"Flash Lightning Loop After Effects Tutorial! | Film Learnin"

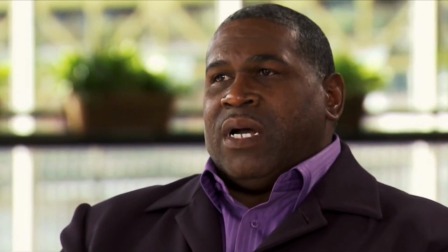my God.
Hey guys, welcome to Film Learnin, the show dedicated to learn you some filmmaking and learn you good. And if you can't tell from my voice and my nose and everything that's going on inside this noggin, I'm sick. I actually got the cold that Dexter had on the weekend. I'll talk more about it in the vlog if I get one up this week. But basically, I'm there. Just there. But I did promise that I'd do the lightning throw loop, so let's do that today. Now, in order to complete this effect, just check out the last episode. You'll have to download the lightning throw pack.
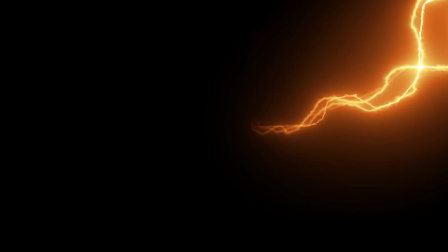Now, there is another pack with this episode, and that's just the lightning launching out. So be sure and grab that down in the description. And let's get into it while I can still breathe. Okay gang, we're on to our second shot, the loop.
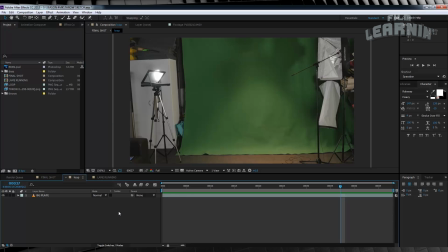Now this might look hard to accomplish, but it isn't really at all. Now let me explain why. In order to complete this effect, let's firstly start with our background plate. We'll then drop in our loop. Change the transfer mode to screen on that one, and scale it down a little. Let's then check out a preview to see how the loop looks in our shot.
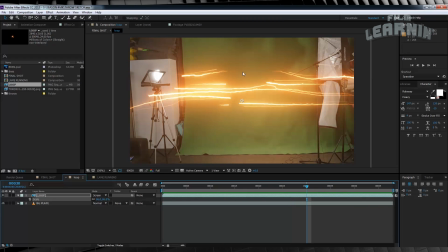Not bad. You can scale it up or down if you'd like. It really depends on whether you want the loop to move out of the frame.
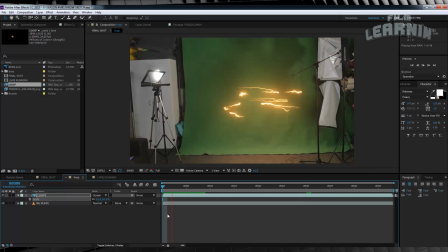I do, so I'm going to scale it up a bit. You can also animate the position as well, just like we did with our lightning throw, to just give it a bit of variation in its movement.
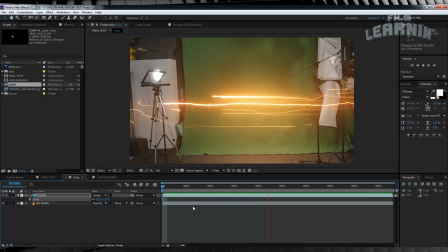But whether you do that or not, that's completely up to you. And just like with our lightning throw effect last week, I'm going to then duplicate that loop layer, head up to Effect,
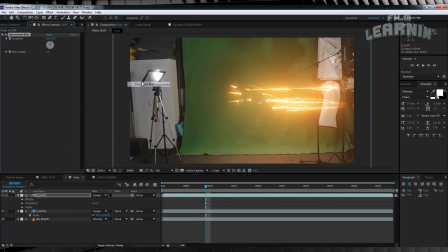Blur and Sharpen, add a directional blur, set it to minus 90, and then bump that up to around about 20.
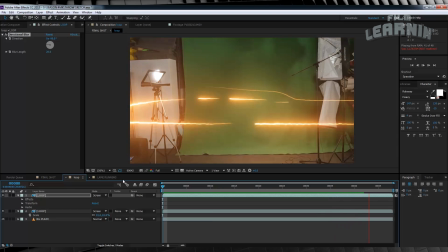Just so it sells that sort of fake motion blur effect a little. So where does that stupid running I did come into play?
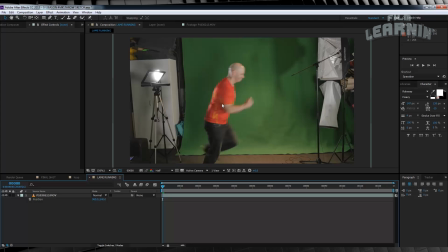Well, that's simple, gang. All I did was cycle through the footage, and then I grabbed 6 random still frames of me in different positions in the shot, as you can see on screen right now.
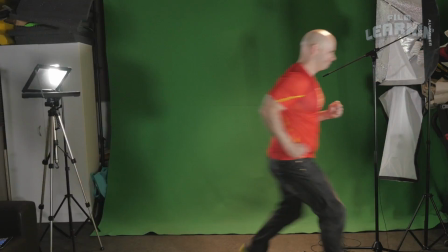And if I play them back as part of a sequence, you can see it looks like I'm running around in a circle.
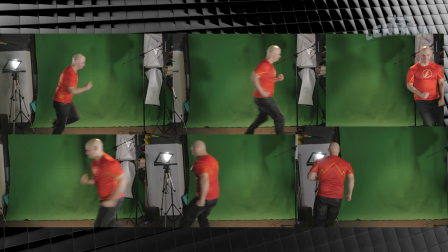That's the idea behind it. What we're doing is essentially just animating, using our still frames of our actor.
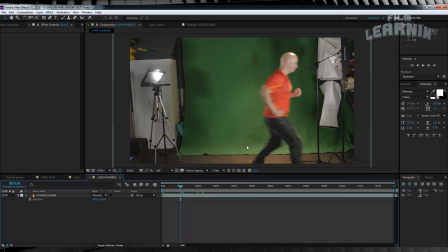Now, in order to save those still frames is pretty easy. You simply find the frame you want to capture, head up to Composition, select Save Frame As,
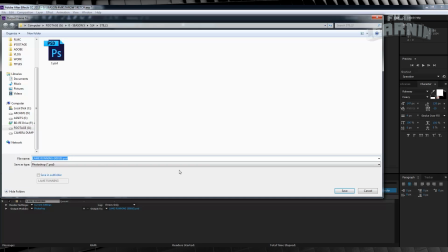head to File, and then designate a location you'd like to save them to. And while we're at it, let's just give them a name, say 1, 2, 3, 4, 5, and 6.
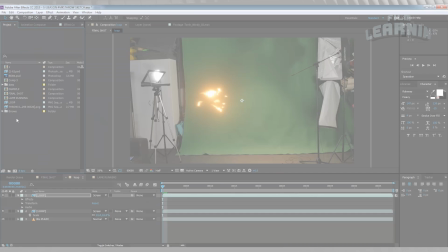Once you're done with all 6, import them back into After Effects.
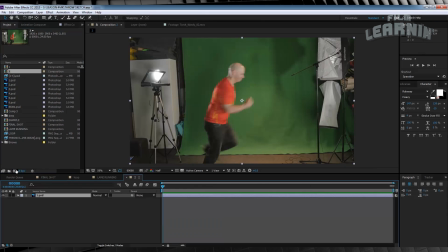From there, I drop them into their own comps, and then I added an adjustment layer. And why are we doing that? Because we're going to add a little bit of directional blur to our actor. And by a little, I mean, well, a lot. So let's start by grabbing the pen tool, and with that adjustment layer selected, let's draw a rough mask around the figure.
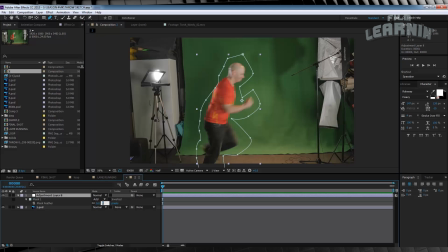There we go. We'll then hit F and feather that out anywhere from 75 to 100 pixels.
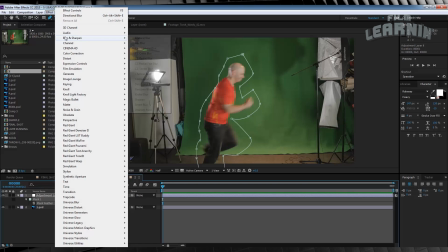Now, the blur. Head up to Effect, Blur and Sharpen, and add directional blur.
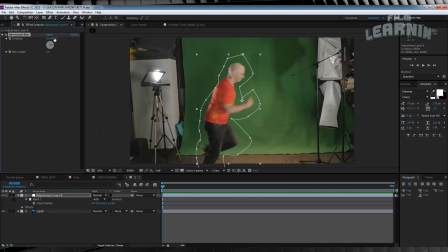Let's adjust this to 90 degrees, and then pump it up until you're happy with the amount of blur.
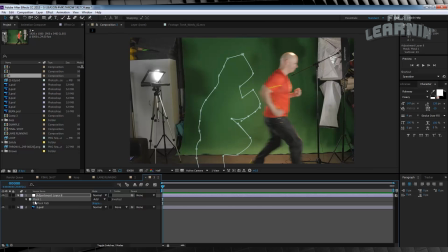This looks pretty good to me. We'll then repeat these steps for the other 5 still frames.
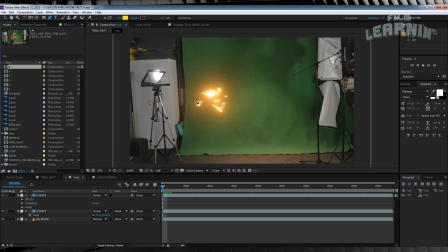So, what do we do with these? Easy, we simply find some good points in our loop animation where we'd like our speedster to appear, and then, holding the Shift key, drop our one frame comps in below our loop animation, just like I'm doing here.
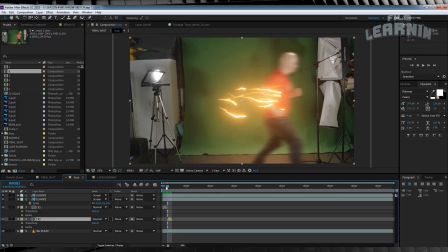Now, it doesn't really matter where you put them, but just make sure that you're constantly previewing your footage as you add these frames in.
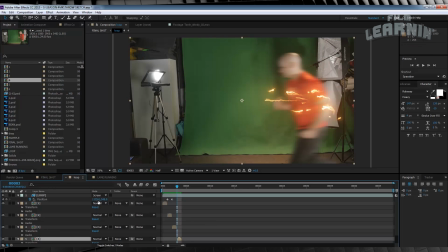That way you can check whether the animation feels fluid and it looks right. You know, like it looks like it follows the loop animation itself.
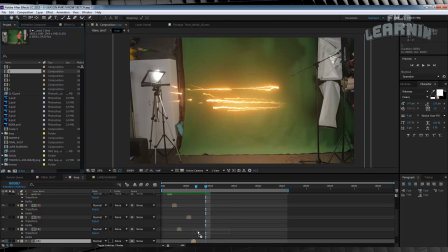Now I'd highly recommend spacing out the still frames as the shot goes on. This way it sells the illusion of the speedster running faster.
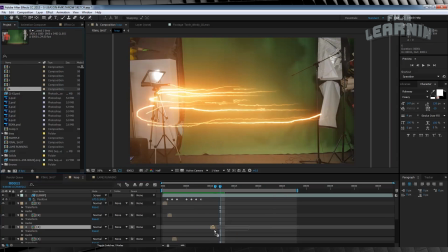So you might start with a still frame every 2 frames, and then extend it out to 4 frames, and then 6 frames, and so on.
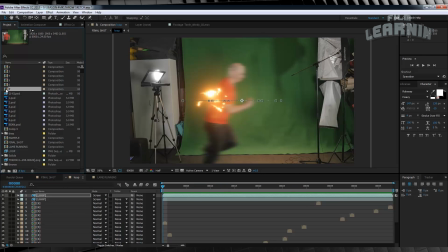Now you can even duplicate some of these still frames and increase that blur amount to sell the increase of speed if you'd like as well.
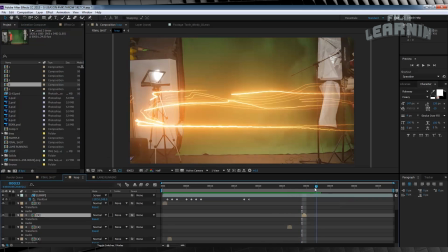That way it just looks like your speedster's getting blurrier and blurrier. And it's at this point you may want to animate the position of your lightning loop to match where your actor is in the shot.